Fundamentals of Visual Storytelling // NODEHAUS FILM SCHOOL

Welcome to NODEHAUS Film School. This is the first part of a series of training videos we use here at NODEHAUS, an animation studio, production company, and video agency based right here in Grand Rapids, Michigan. For the rest of the playlist, click the button in the corner or check out the links in the description where you can join our Discord, access templates and downloads at our Gumroad. But for now, let's tackle visual storytelling. The first thing I want to tackle is understanding the basics of visual storytelling, because whether you're joining the team as an animator,
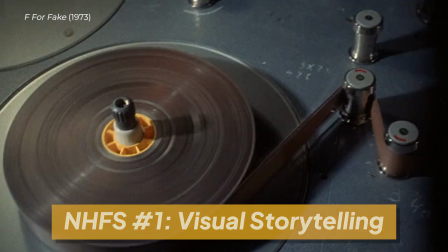29s
motion graphic designer, filmmaker, or otherwise, at the heart of our work is storytelling.
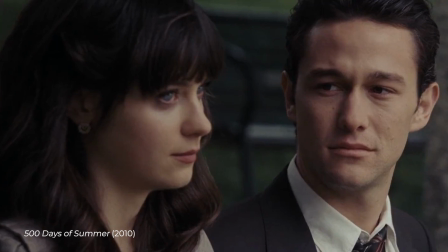34s
And at the heart of storytelling is drama. Now, drama can carry a lot of other emotions with it, of course, love, anger, jealousy.
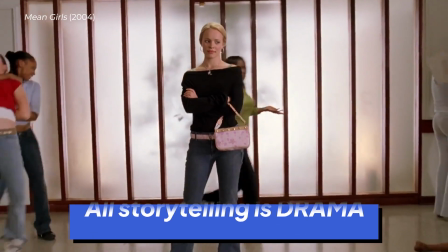40s
But all storytelling is drama, and all drama is conflict.
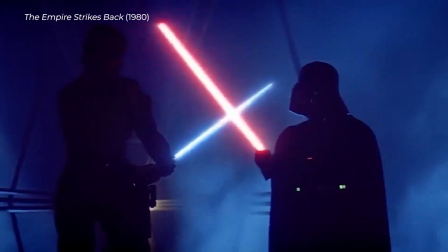45s
Conflict between two characters or two forces. That relationship between the two sides is what defines drama. So when we think about visual storytelling, we have to be focused on drama, and drama is based in relationships in conflict. Now, there are two relationships you need to be thinking about intuitively as a visual storyteller.
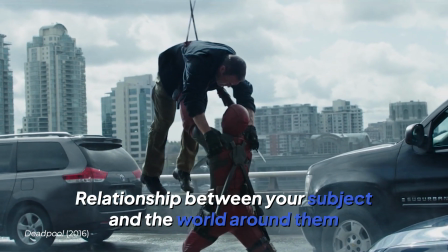64s
The relationship between your subject and the world around them, and the relationship between your subject and the audience. Let's dive into the first one, the relationship between your subject and the world around them. The two major tools at our disposal for visually depicting this relationship is size and proximity. Let's talk about size first, because of course, size matters. This one is pretty straightforward. If something is bigger, it's more powerful.
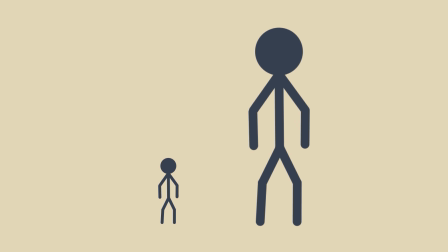87s
If I draw two people and one of them is bigger, a power dynamic exists between them immediately, and we understand the bigger person to be more powerful.
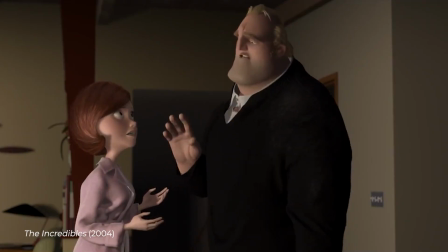94s
A great example of this comes from Pixar's The Incredibles. Director Brad Bird got a lot of feedback on the scene where Bob and Helen Parr were arguing.
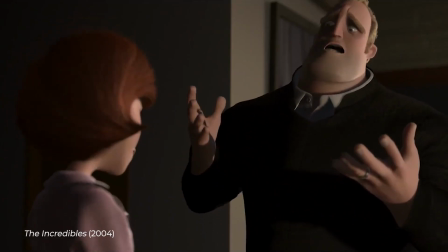102s
Particularly, people felt that Bob was being too mean, maybe even abusive.
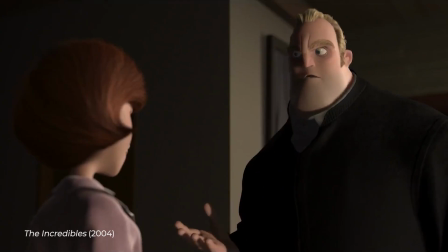106s
Brad first thought that he would have to soften the dialogue, but he realized it was just because Bob Parr was visually big in the scene.
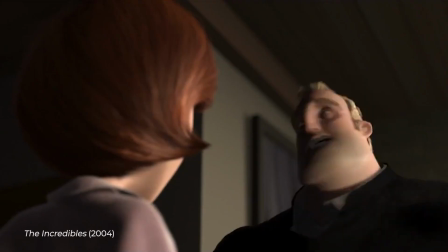113s
And that made people feel like he was overpowering his wife, Helen. So to solve this, all he had to do was make Helen extend herself with her elastical powers in order to tower over Bob. And after that, he never got any notes about this problem. This balance in their visual size on screen balanced the power dynamic between the two. That is the power of size. Size establishes power, and power is central to conflict. Now that's a good one-on-one character versus character comparison. So now let's look at size being used to demonstrate the power between multiple characters, and size being used to demonstrate the power between a character and their world.
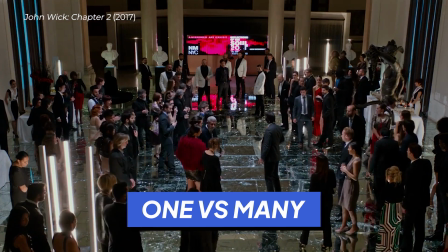148s
The first one character versus multiple characters. Right off the bat, one versus many implies the side with more people is more powerful, right?
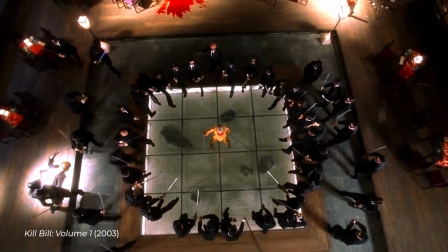154s
Understand that what's really being presented visually are two groups. I'll color in this frame from Shaolin Soccer.
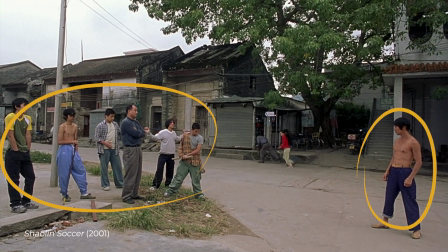159s
In this shot, one group is bigger than the other. Boom, immediately, a power dynamic. Another thing to note is that they're both at equal height on screen.
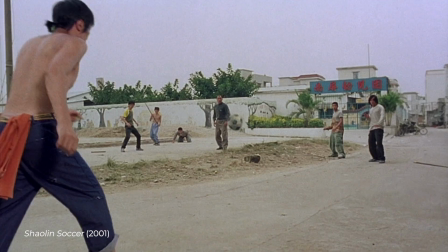167s
If one was standing above the others, that would change the power dynamic. Well, throughout the fight scene, Stephen Chow uses a great variety of shots, but at the end,
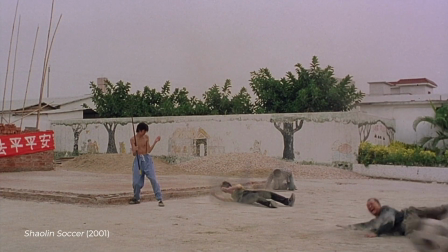174s
when we finally give the audience a chance to reevaluate the scene and its new power dynamic, the victorious main character is huge on screen,
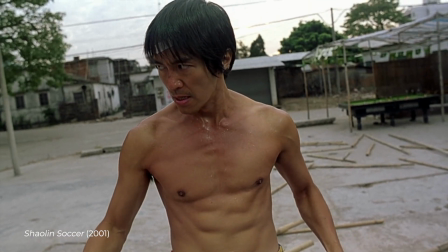181s
and he stands tall above his defeated enemies. Now let's look at character versus the world.
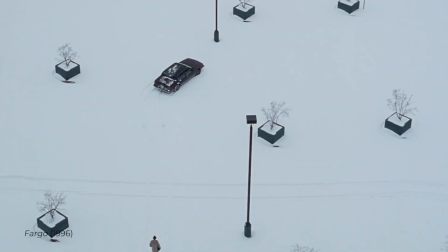185s
In the movie Fargo, the visual storytelling includes a lot of shots like these. Wide-angle shots of a lone character in the midst of a wide, vast landscape.
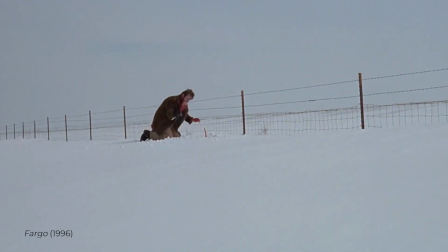194s
This is to depict to us, the audience, how weak, fallible, and doomed the hostage plot at the center of the story is.
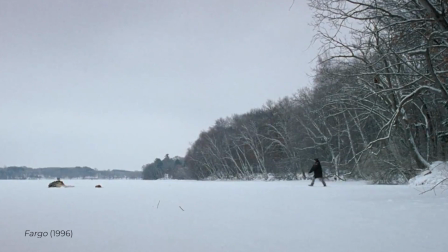200s
And we get a sense of that power dynamic between the characters and the world through the visual storytelling's use of on-screen size. Now, I know I'm being very reductive with this topic in terms of what goes into the visual storytelling. So yes, there's plenty more to learn on top of this, but this is a fundamental rule in visual storytelling.
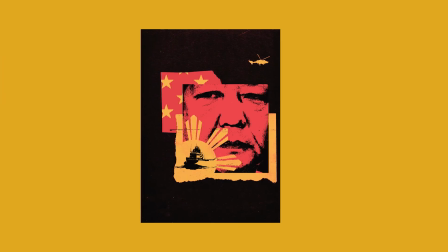216s
I'll flash through some editorial graphics from The Atlantic, The Economist, and New Yorker, and see how they all do this.
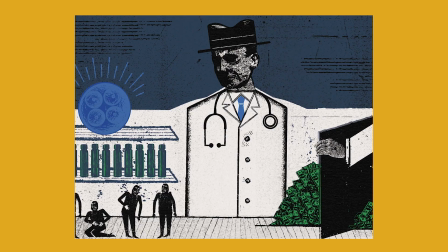222s
They all use size to tell us a story. All right, now let's talk about the second tool, proximity. Proximity tells us if two characters are emotionally connected or separated. If the characters are close together, and especially if they face each other, then they're emotionally connected.
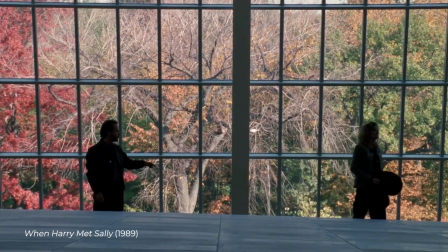235s
If the characters are far from each other, especially if they face away from each other, or if they are composed in entirely different shots, they're emotionally separated.